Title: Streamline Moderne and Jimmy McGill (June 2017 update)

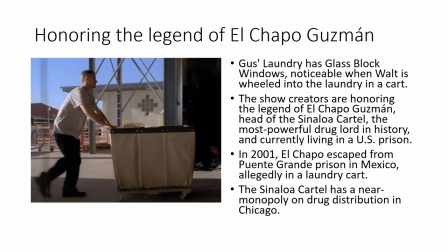985s
There are glass block windows present at the industrial laundry. They are rarely seen, prominently only once, when Walt is rolled into the laundry in a laundry cart.
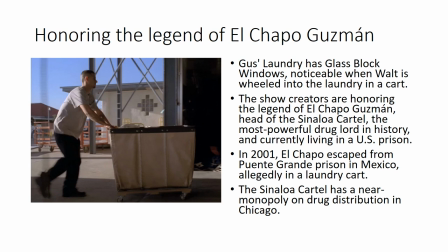1001s
They may be honoring the legend of El Chapo Guzman, the head of the Sinaloa cartel, who now lives in a U.S. prison. In 2001, El Chapo escaped from Puente Grande prison in Mexico, allegedly in a laundry cart.
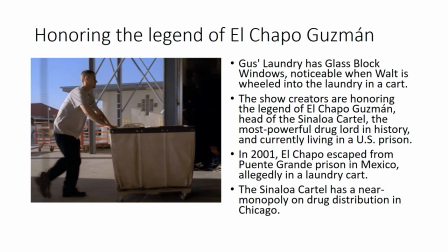1020s
And the Sinaloa cartel has a near monopoly on drug distribution in Chicago.
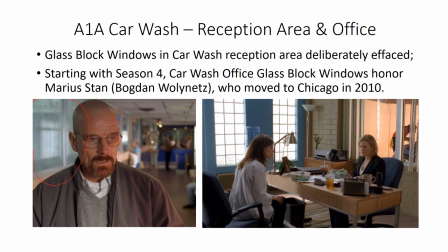1028s
There are glass block windows present in the car wash reception area, but there was no desire to have a Chicago reference here, so they made efforts to efface or ignore the windows.
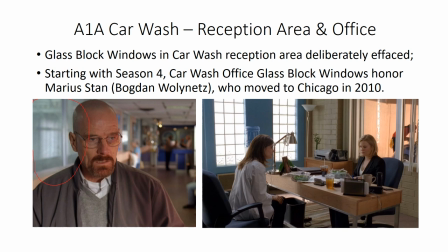1044s
Either the windows are seen from a shallow camera angle so you can't distinguish them, or as in this scene here on the left, the windows should be clearly visible but have been effaced.
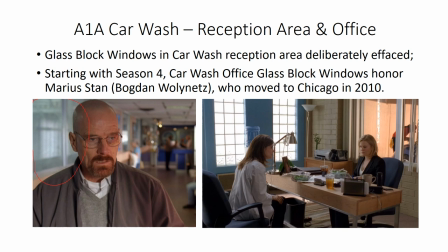1057s
Nevertheless, in season four, they introduced a space, the car wash office, which is not present on site, where there are glass block windows. With this construction, they may be honoring Maria Stan, who played Bogdan Wolinitz,
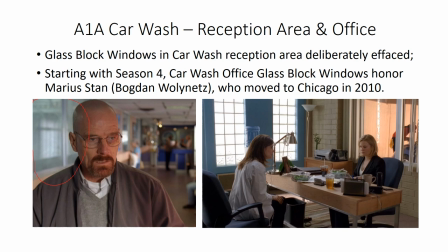1076s
the owner of the car wash, and who moved to Chicago in 2010.
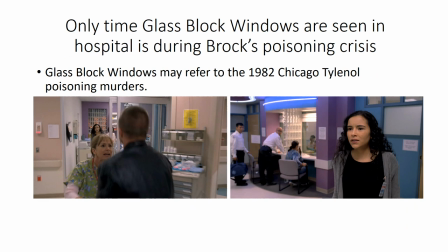1083s
The only time glass block windows are seen in the hospital is during Brock's poisoning crisis. They may refer to the 1982 Chicago Tylenol poisoning murders.
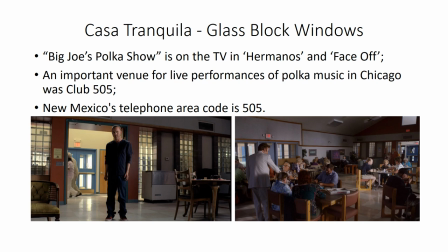1096s
At Casa Tranquila there's a clear variety of glass block windows present, but the creative team had a challenge here because there's no particular need to have a Chicago reference here,
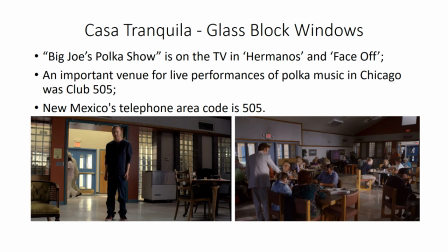1110s
so they went about creating one. In the episodes Hermanos and Face Off in Breaking Bad, in the background Big Joe's Polka show is playing on television. In addition,
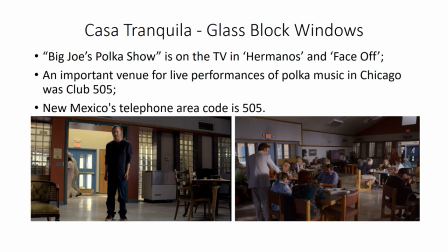1126s
a bingo caller has an upper midwest accent in episode face-off. An important venue for Polka in Chicago was Club 505 and of course New
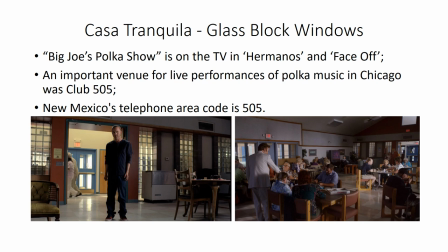1145s
Mexico's telephone area code in the Albuquerque area is 505 and so that is the connection tenuous as it may be.
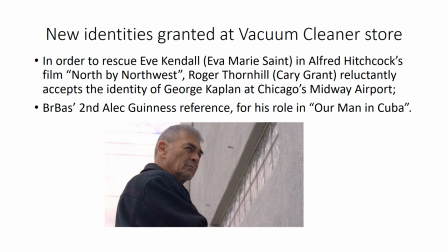1155s
New identities are granted at the vacuum cleaner store. The Chicago reference here is to Alfred Hitchcock's film North by Northwest, where Roger Thornhill, played by Cary Grant,
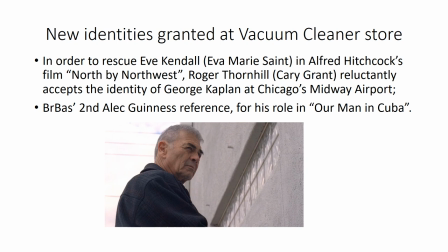1170s
reluctantly accepts the identity of George Kaplan at Chicago's Midway Airport in order to rescue Eve Kendall. This is Breaking Bad's second Alec Guinness reference.
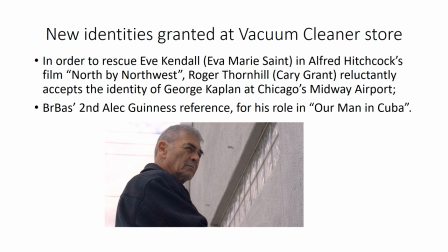1183s
Alec Guinness starred as a vacuum cleaner salesman aka British spy in the movie Our Man in Cuba.
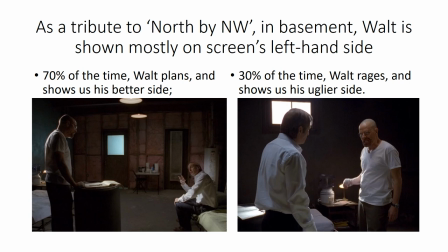1193s
Fans of the movie North by Northwest have noted that Cary Grant spends almost the entire movie on the left hand side of the screen. The reason for that was he preferred his right profile. Similarly, in the basement scene at the vacuum cleaner store,
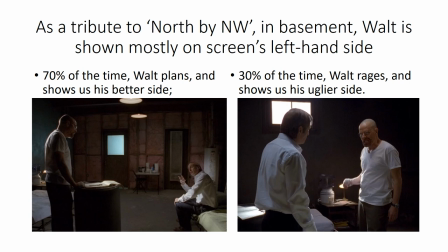1212s
Walt spends about 70% of the time on the left-hand side of the screen and shows us his better side, his ability to plan Uncle Jack's murder and otherwise engage in strategic thought.